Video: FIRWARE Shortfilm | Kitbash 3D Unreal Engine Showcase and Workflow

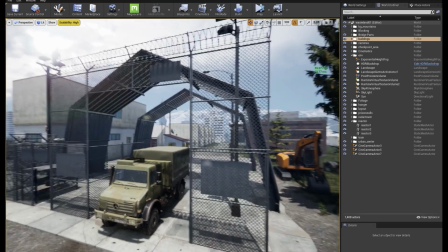0:03 So I just wanted to show the process for using the Kitbash 3D elements inside my short film. So this is the environment that we're looking at. You're going to see here I've gathered a ton of reference to start off with of different buildings,
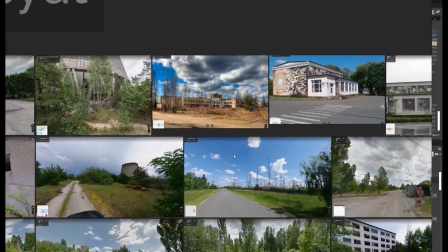0:17 mostly looking at Pripyat near Chernobyl and Sofia, Bulgaria.
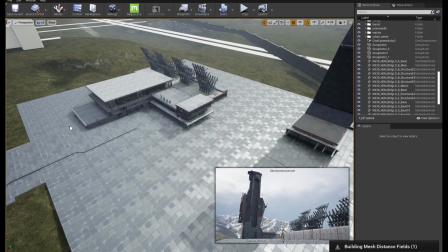0:23 So here I'm blocking out the main shapes of the most prominent structure in the film,
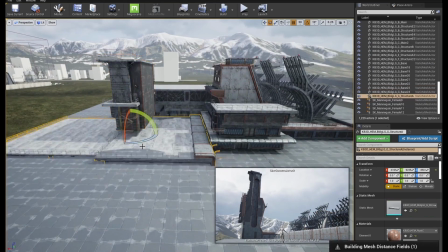0:28 which is this super lab, this massive tower in the middle of the world.
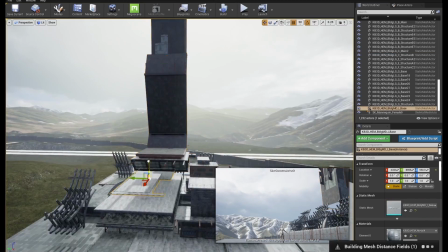0:35 And mostly I'm looking at interesting shapes and silhouettes that break up the main structure of a simple tower,
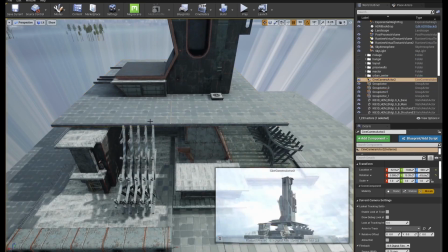0:42 looking for large details and then slowly moving into the smaller details.
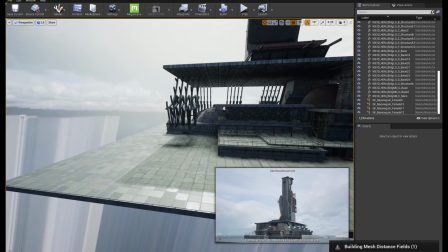0:52 Angular shapes and round shapes, anything to create visual interest as well as contrast.
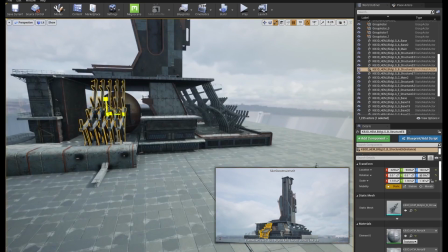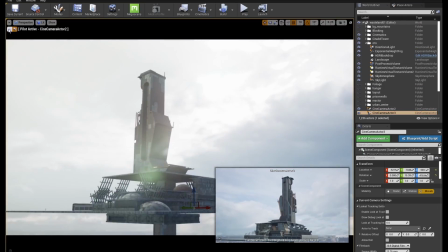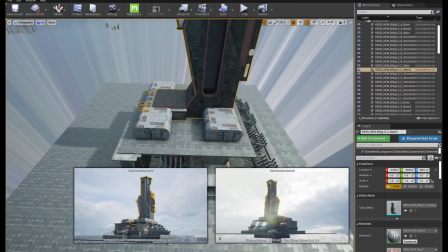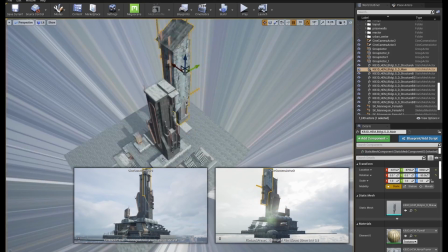1:14 I used the human mannequin to give scale, as well as I blocked out several cameras from different angles so that I could be building to the camera.
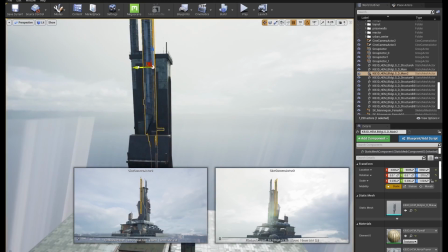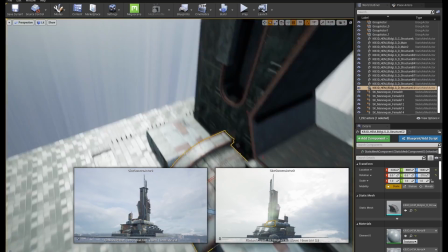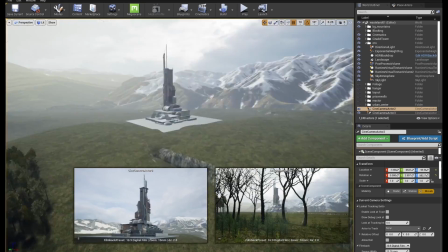1:35 I added some foliage and placed some cameras to get a sense of the scale and the way that I'd be most likely seeing it in the film.
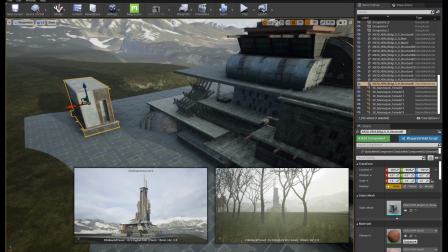1:43 One of them is more backlit so I can see this silhouette.
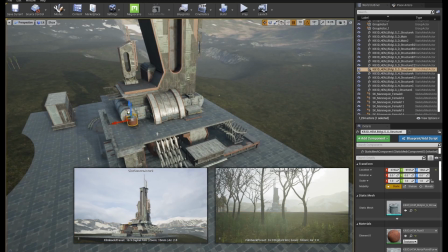1:49 And a lot of the elements in the heavy metal kit worked well out of the box, and they all fit really well together.
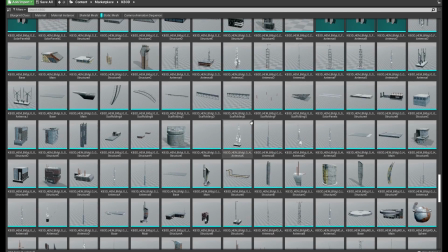1:56 It was kind of like playing with Lego. You're just kind of grabbing stuff, shoving it in there, seeing how it looks, scaling it up, moving things around,
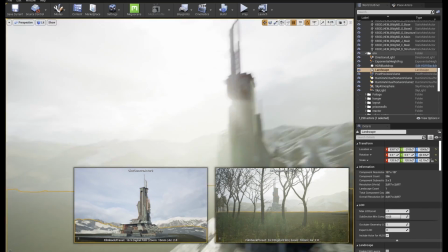2:04 and it was a really interesting creative process of just being able to throw stuff together.
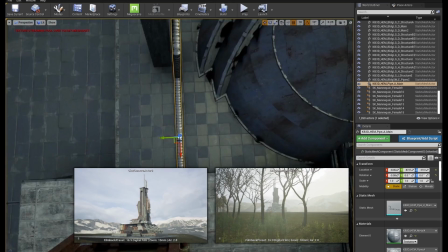2:10 Usually creative decisions take a long time to iterate on. This took me probably about an hour to do, whereas it would have taken me months to do in a traditional workflow.
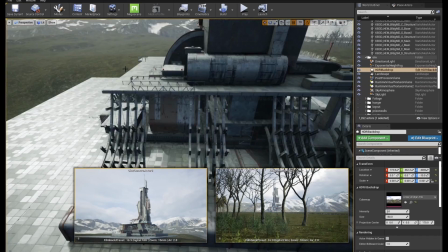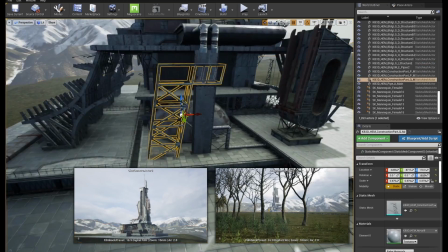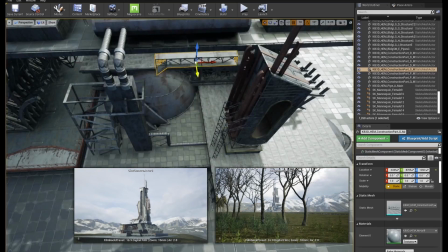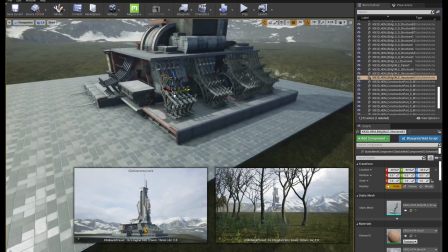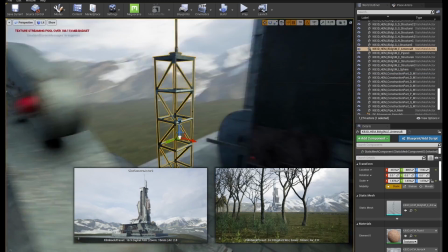2:38 And then slowly moving into the really small details, the ones that add this sense of scale to it.
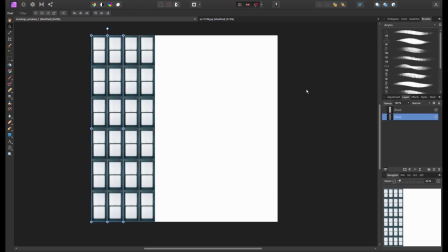2:48 And instead of just using it out of the box where it could be instantly recognized, I changed a lot of the textures.
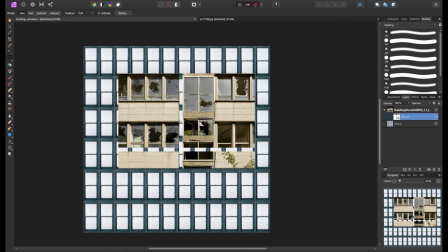2:53 Here you can see I'm rebuilding the window texture.
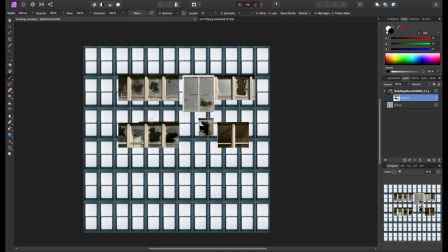2:56 All of the assets are using trim sheets with unwrapped UVs where you can just easily swap out a texture.
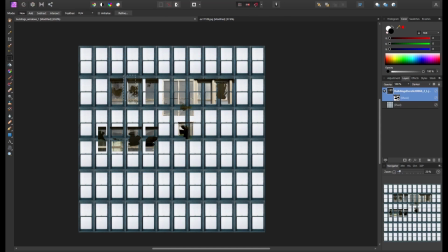3:02 So I built this one from scratch from some broken windows.
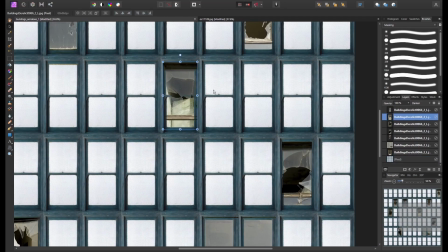3:06 And I used that to replace the more sci-fi look that they had with something a bit more traditional and a bit more real world,
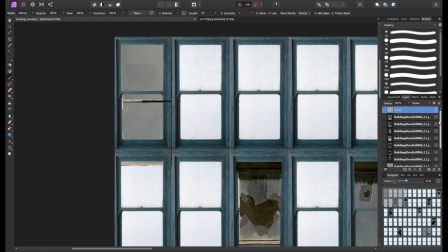3:13 kind of relatable, because I didn't want anything too sci-fi. It was important to me to remain true to the aesthetic I had in my mind,
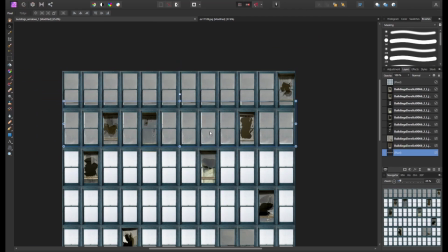3:21 and that meant not necessarily using everything out of the box and not necessarily using the textures that they provided,
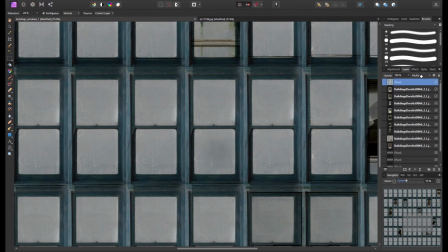3:28 but looking at it critically and thinking of where I can improve it and where I can use the pre-made assets to save time,
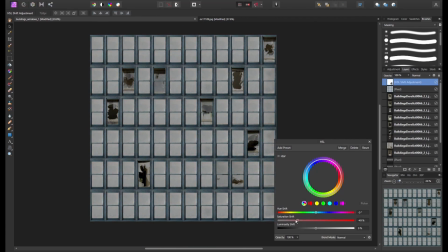3:35 but then adjusting things to try to fit.
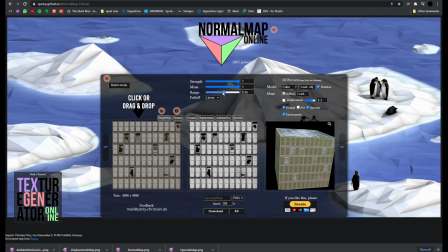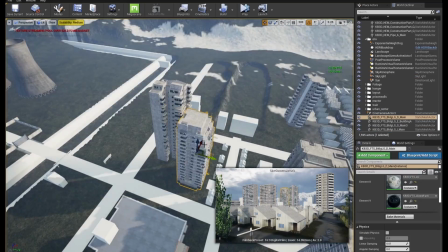3:47 And then I started to replace the block-out structures I had added with apartment buildings from the Future Slums kit.
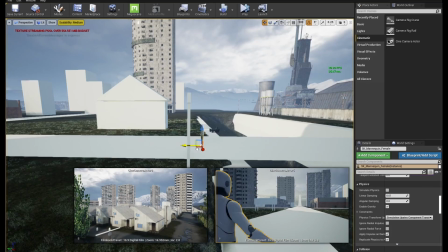3:56 Setting a character and blocking out some cameras so that I can be always modeling to the camera,
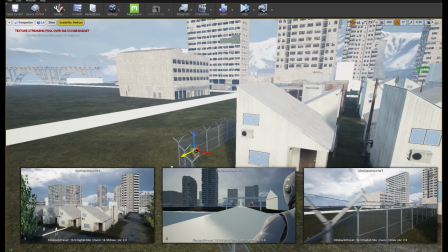4:01 so that I can put the camera anywhere during the short film and I have something that looks interesting and I have something that looks consistent with the rest of the piece.